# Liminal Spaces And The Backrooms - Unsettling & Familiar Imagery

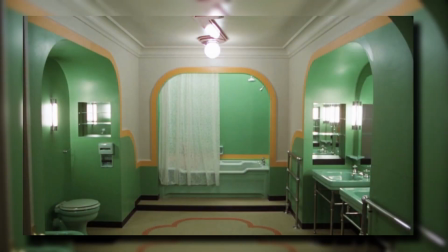Not to mention that these shots also build suspense, making the viewer worried for what is to come.
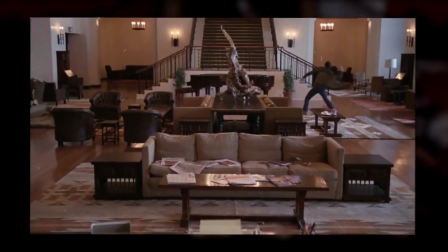There are a lot more shots in the film that are liminal spaces, since the Torrance family are in isolation inside of this hotel,
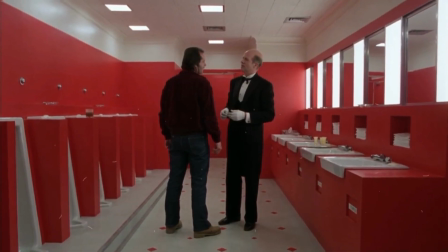making a lot of the scenes more eerie, intense, dark, empty, and unsettling.
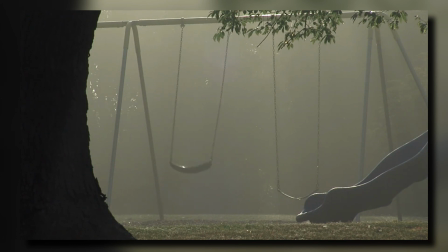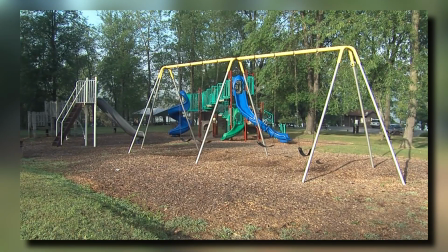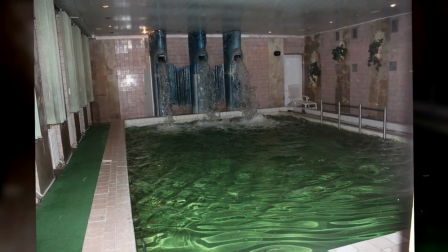To recap, liminal spaces are transitional thresholds. They are temporary settings created to fulfill a purpose for people who visit them.
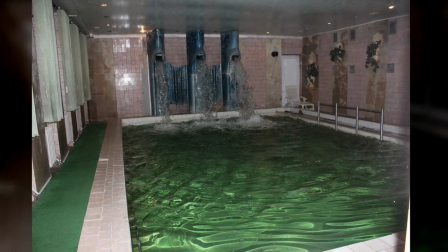Liminal spaces can be used in different ways. They can be used to make the viewer feel empty and eerie.
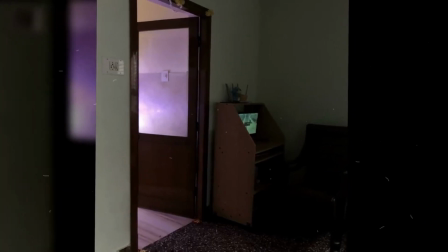You have those feelings when looking at these images because they are empty and there is no one there, not even you.
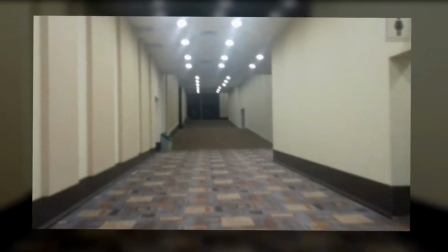The emptiness of a pool, the empty dark corridors of a building, and even the eerie lonely Overlook Hotel in The Shining.
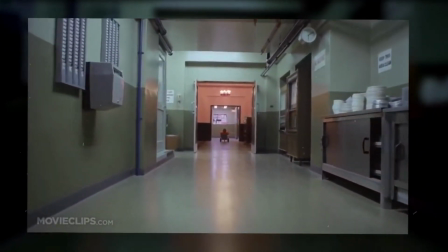The complete emptiness of these places bring about that eerie and unsettling and nostalgic feeling that something isn't right in the photo.
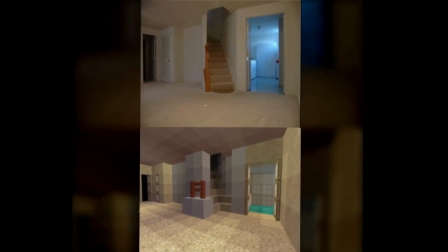Some of the images are locked into place. We remember these places, and now looking at these photos, they are nothing but empty shells.
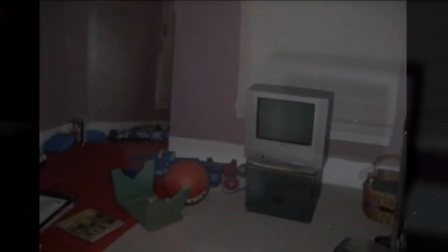A lot of these liminal spaces can be the memories of the past that we will never likely return to, and even if you do return,
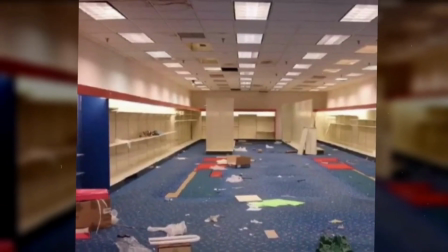it won't feel the same as when you look and see these strange empty places in these pictures.
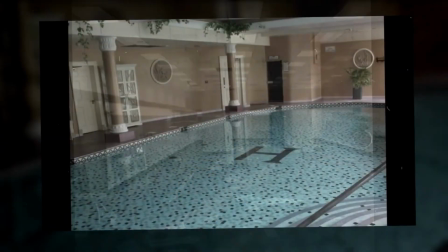The memories remembered from looking at photos that are liminal spaces shows us
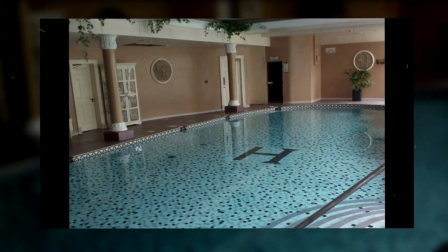that not only do these spaces affect the atmosphere and the empty feeling of the photo,
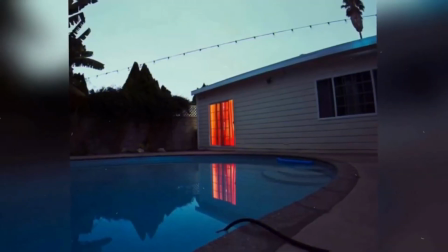it also affects the mind and when these such spaces and photos are mixed with our past memories,
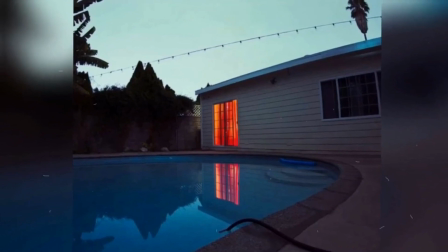they become diluted and corrupted.